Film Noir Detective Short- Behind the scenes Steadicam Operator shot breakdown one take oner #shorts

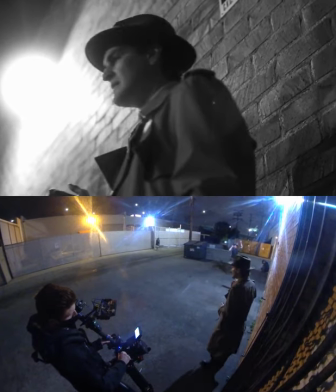The shot starts in low mode, ready for the actor to step into his spot. Before calling action, I would have him step into frame, so I could line up his headroom.
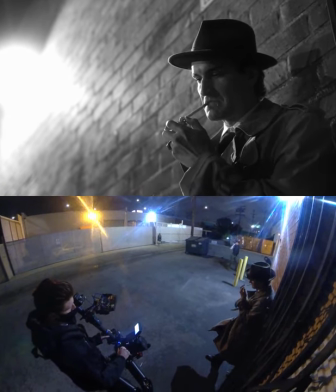And as long as he went back into the exact same place, it would be perfect every time. I know one of the first things you're going to notice is the guy dancing in the background.
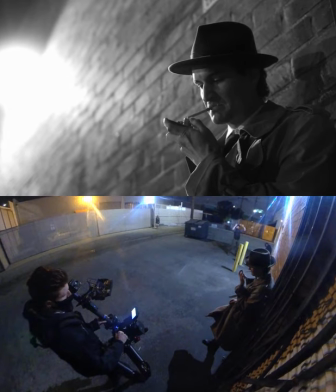He's doing that because the light in the frame here is a motion sensor light, and if it didn't detect motion, it would go off.
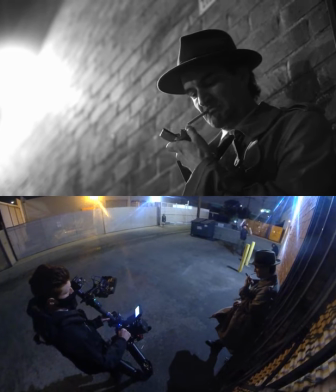This ruined quite a few takes before we figured out how to do it correctly.
He gave me this busted lighter, and I had to look at his busted body.
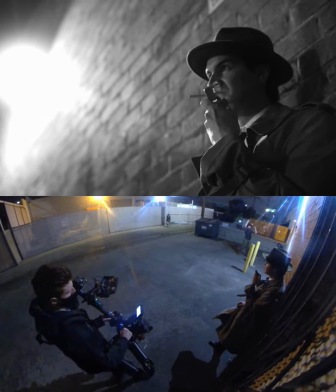As he steps forward, I tilt down along his arm, and I use the actor's body to hide the dancing man.
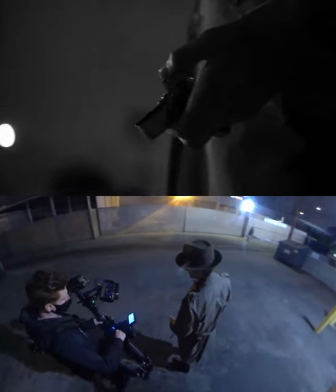Once I find the lighter, I can look for the green dumpster in the background, and when I see that, I know that she will be in frame, and then someone can cue her.
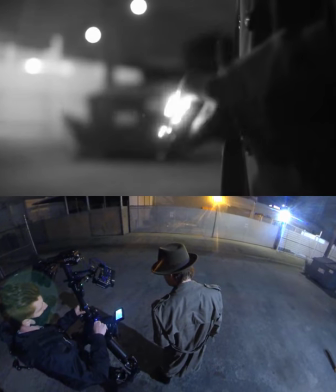I'm now letting the AC, who is controlling the focus, pick the timing here, to give her time to get noticed, and then back to the lighter.
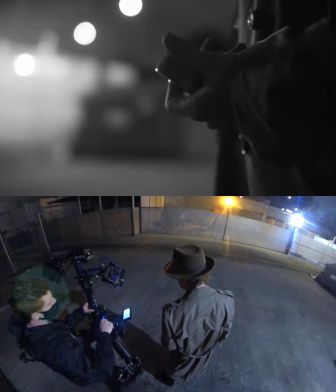The actor is looking at my monitor to see if he's back in focus before he continues his move.
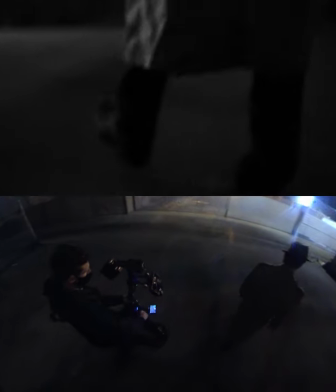As he steps, that damn motion sensor light dies, and I boom down low to get his legs walking for a few steps.
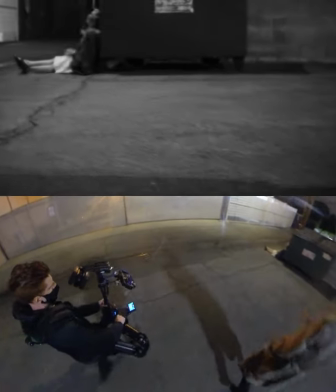I'm so glad that light turned back on, I really like the shadows. After a few steps, I sped up to lose him, and I started-